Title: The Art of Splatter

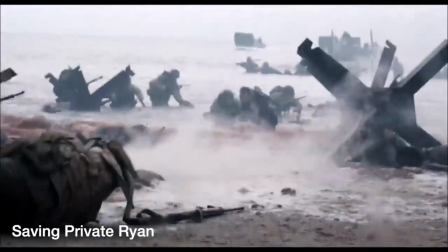8:55 Saving Private Ryan uses gore to illustrate the horrifying realism of war,
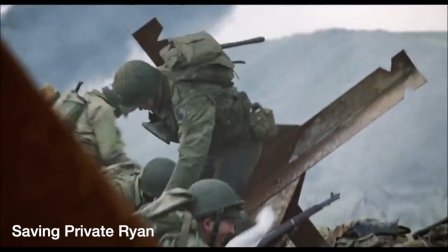9:00 to provide a better understanding of what exactly American soldiers were sacrificing in World War II, and the heroism they should be remembered for,
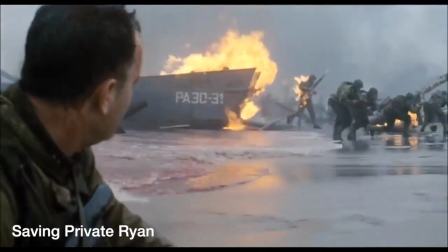9:08 as well as the cruelties and evil war brings out in people.
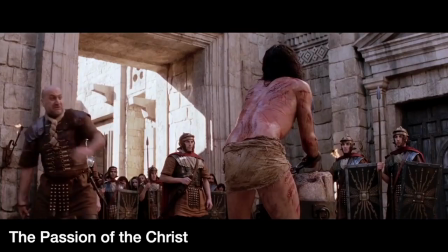9:12 The Passion of the Christ controversially attempts to emphasize what its title suggests,
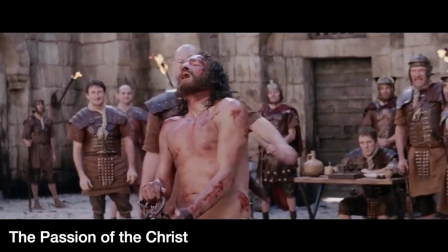9:18 that Jesus Christ suffered horrifically, almost unimaginably,
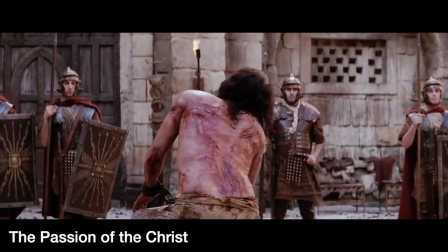9:22 all in order to save the souls of every Christian follower. and it is not only a gory film
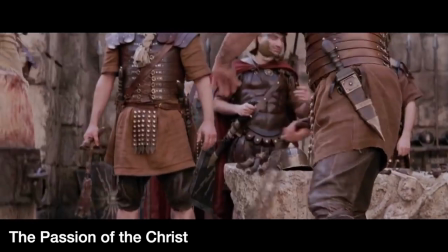9:28 but is regularly re-watched by millions who would also suggest that a movie like Saw
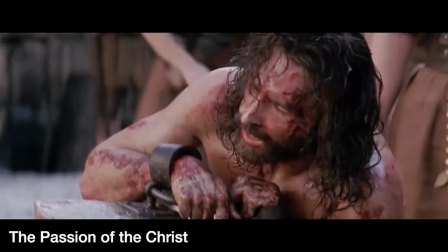9:34 it's just another batch of torture porn.
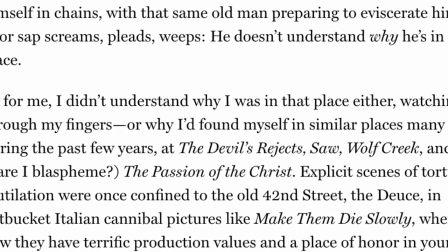9:37 David Edelstein also throws the Passion of the Christ under the bus bringing his argument to a classic question horror creators face all the time. But why did it need to be so violent? To answer this I will borrow Why the need for so much gruesome graphic violence?
Why not let us imagine a little bit? Because it's so much fun, Jan! Get it! Oh, really? OK, I'd like to see you walk down the street and get attacked by some kids who've just seen your movies. Oh, but you saw me. See, Jan, you're all messed up because you're talking about real life. Oh, I see. And kids at 12? Kids at 12. Now, if you want to talk about the movies, we'll talk about the movies. If you want to talk about real life, we'll talk about real life.
Honestly, there are a lot of examples I could give of splatter films being brilliantly beautiful,
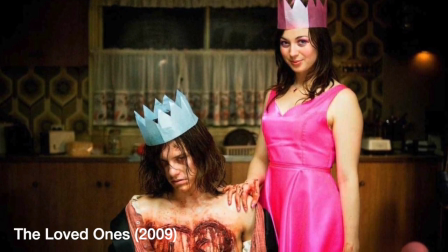10:23 like The Loved Ones and its depiction of obsession, dehumanization, and what it means to be nothing more than a fling.
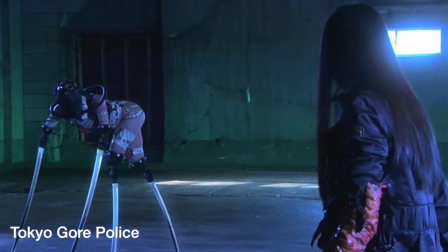10:30 But there are also plenty of splatter films that are just good gory fun, like Tokyo Gore Police and its wildly depraved costumes and set design,
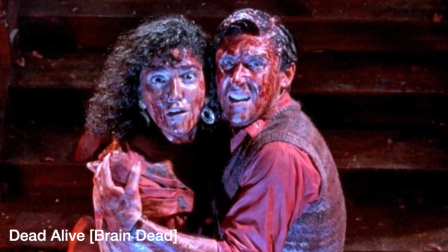10:38 or Dead Alive, Peter Jackson's anthem and tribute to basically gore itself.
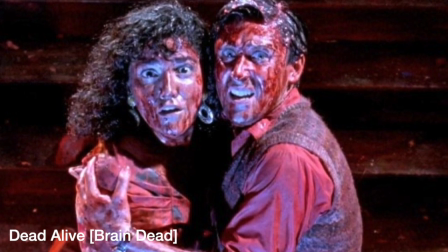10:43 There are also plenty of splatter films that desire for realism and to put the audience in the
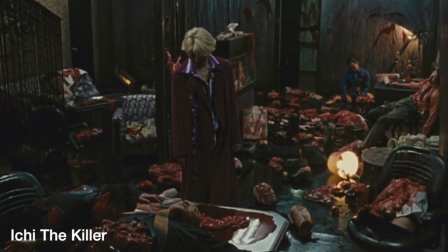10:49 unflinching eyes of sadistic madman like the infamous guinea pig or red room movies,
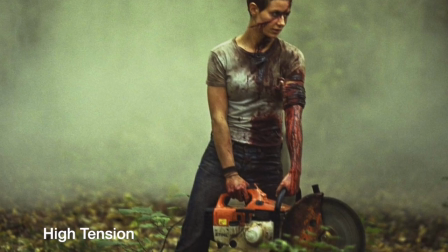10:55 or experience the horror of what it would be like to be hunted by a maniacal psychopath like an inside or high tension.
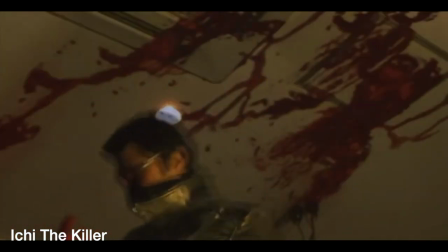11:04 Horror is meant to make the audience uncomfortable, which ironically enough is almost the opposite of what porn is intended to do.
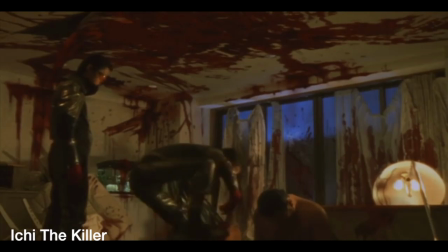11:11 And that's without fully going into the effort and artistry that goes into Splatter's practical effects,
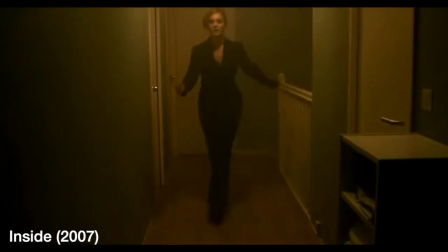11:18 costume design, makeup, hairstyling, and various scenes. In the end, Splatter isn't a genre for everyone, and there's nothing wrong with that.
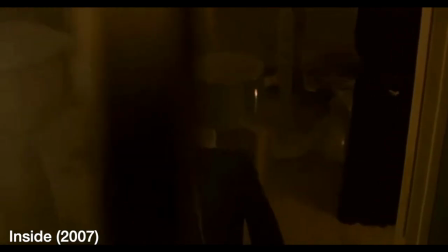11:26 But it is one thing to say you just don't like a genre, and a completely different thing to dismiss the artistry of violence in cinema.
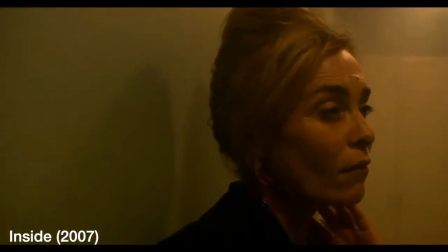11:34 Splatter is a genre of horror that has good movies and bad movies, just like any genre that exists, really.
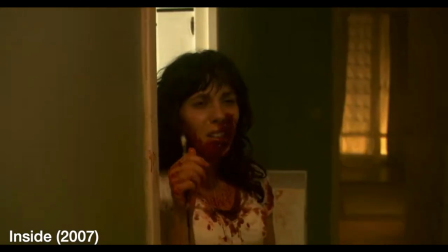11:42 If a film providing enjoyment to its audience is what makes it pornography, then every film becomes porn at one point or another.
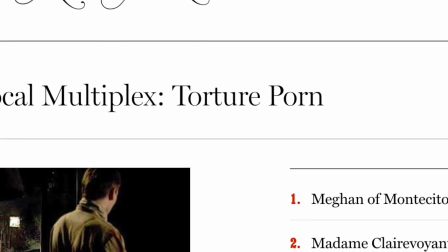11:50 If splatter films make people this uncomfortable,
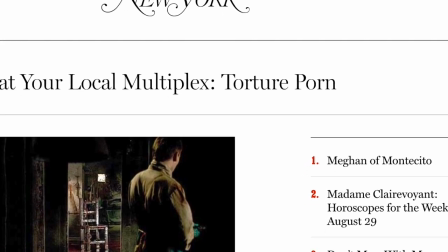11:54 they should be celebrated for doing exactly what they intended to do, not disrespected.